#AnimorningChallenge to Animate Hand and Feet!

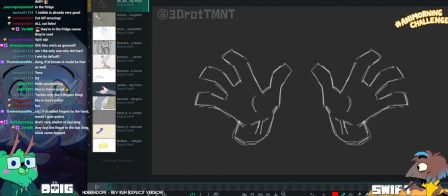(25:15)
Oh, I can hear myself. That's not good. Let me mute the stream. There we are. Ableist. How about, like, ableist?
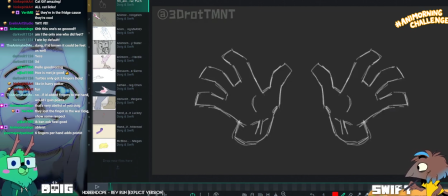(25:28)
Anyway, I'm only kidding. All right, let's have a look then. It's nice to be back on Sync Sketch again.
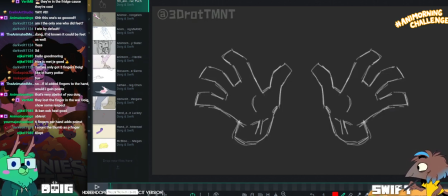(25:36)
It's been ages. So thank you very much for taking part, 3D ROTTMNT.
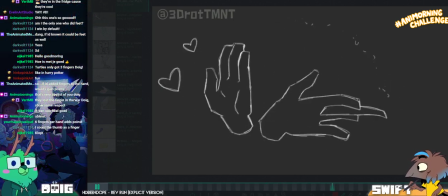(25:46)
Ooh, super cool. It's almost like a magician doing a magic trick. Love that. That's very cool. Yeah, that's super cool.
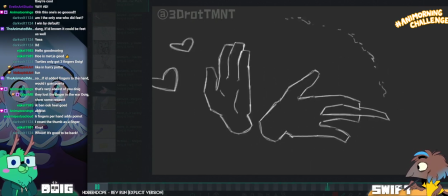(25:56)
It's very master hand-like as well, in the way that you have kind of the wrists, but you don't have the forearms or anything.
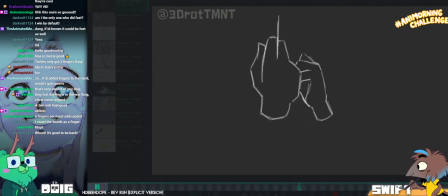(26:03)
I would say it's always going to be good practice to have the forearms on there,
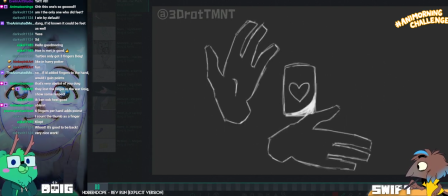(26:09)
but if the model you're going with is like floating hands, then it's totally fair enough.
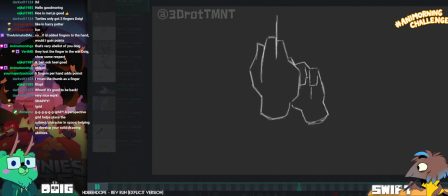(26:13)
The timing is very nice and snappy. Yeah, it's satisfying to watch.
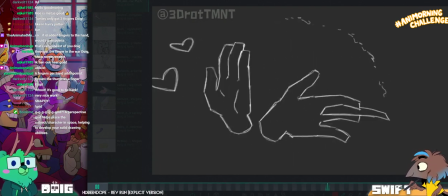(26:22)
Clop. Yeah, I like the way that when you have
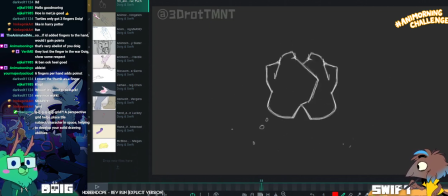(26:28)
this bit here, yeah, particularly this bit,
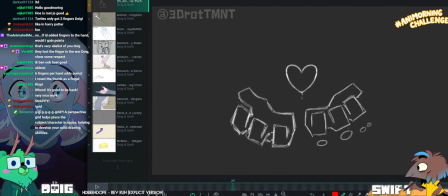(26:37)
you have made the twinning feel less apparent by offsetting when they move.
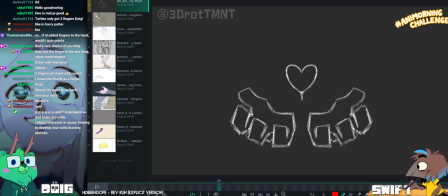(26:42)
So you have the right hand screen right hand move faster, or you have it move first.
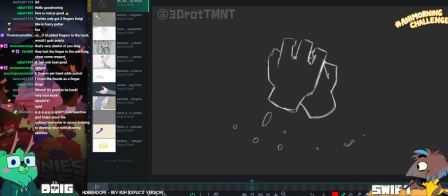(26:51)
So it breaks up the symmetry a little bit. Yeah. I would still say the hands feel like very symmetrical.
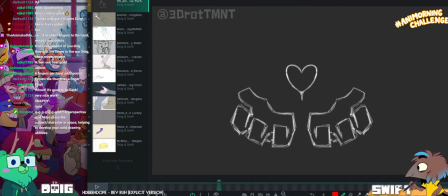(27:00)
And I can see it's probably because you've saved time by just duplicating the animation.
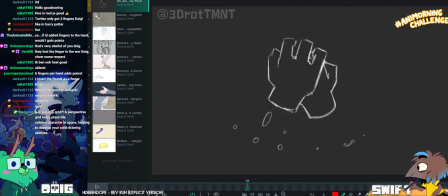(27:06)
Which is like a nice, clever way, honestly, to save yourself some time.
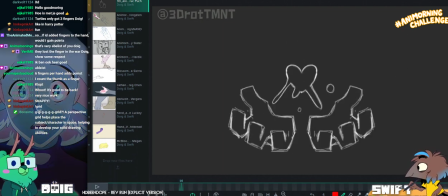(27:12)
I'd be tempted to just tweak a few things. Like once you paste it over,
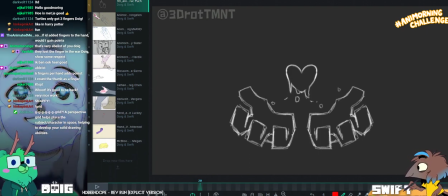(27:17)
just like give it a little wiggle around on some of the fingers, just so they're not 100% symmetrical.
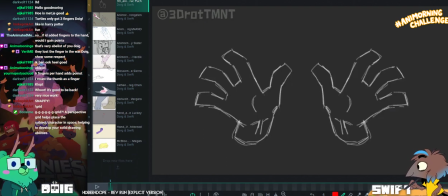(27:26)
Just because, particularly with this beginning bit, everything is very, very symmetrical to one another. Like,
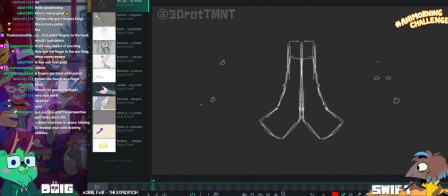(27:41)
even to the feeling of these particle effects, you could throw them off a bit more, you know?
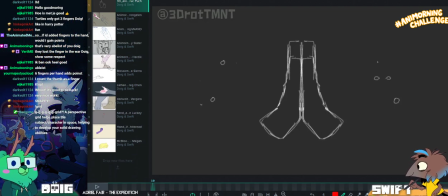(27:46)
Make them feel a little bit more organic.
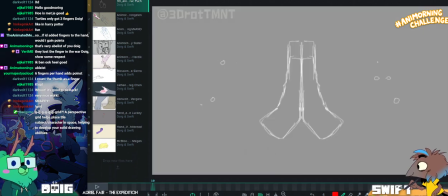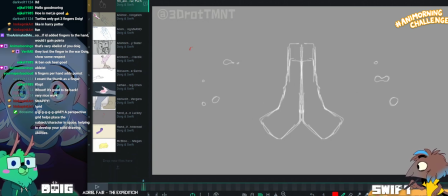(27:54)
So, you could have like one over here, a couple
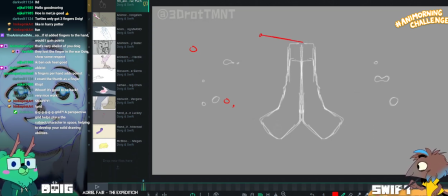(28:03)
here.
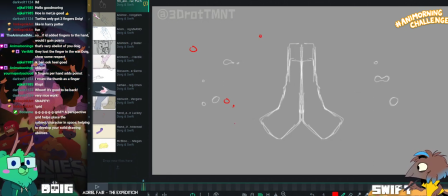Just to make it feel
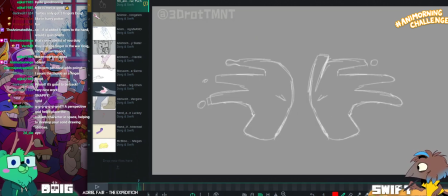(28:18)
a little bit less like it's a perfect mirror image.
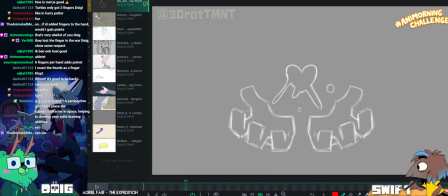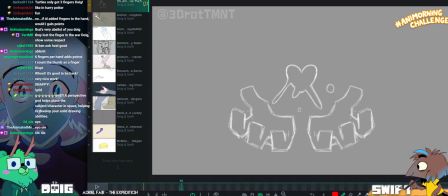(28:27)
And again, like, this is nice that you've broken up the heart shape a little bit more. Don't be afraid to have that happen even more.
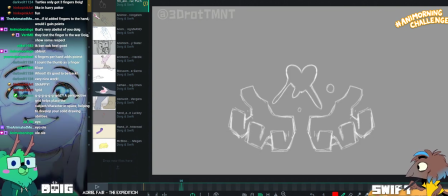(28:34)
In fact, it might be nice for the heart shape to distort a bit more there. Because right now, it feels like the bits which are dragging out of the heart
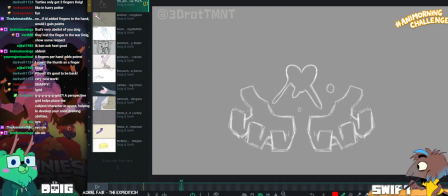(28:44)
aren't actually connected to the heart itself, because the heart itself doesn't change shape at all.
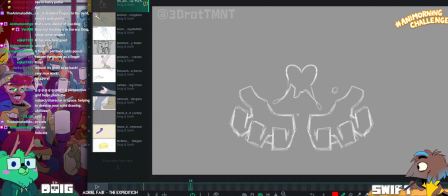(28:51)
You know, whereas if you had like a Play-Doh heart or something you'd made, if you were to pull a bit out of it, the rest of the heart would shrink, or at least be pulled along with it.
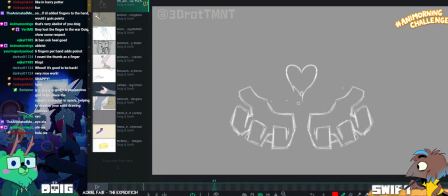(29:00)
Mm-hmm. But because there's no difference in size here, it feels almost like the kind of liquidy
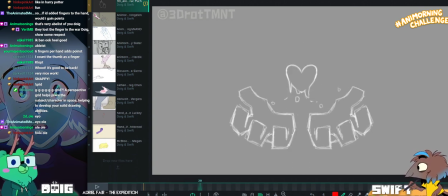(29:08)
bits you have coming off it are behind it rather than coming off it, because they don't seem to be affecting the heart itself.
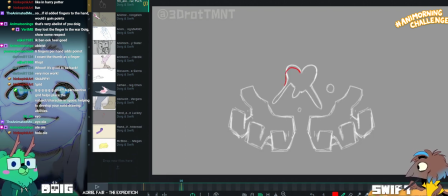(29:19)
I'd be tempted to like give that a little bit more like... Oh, sorry for...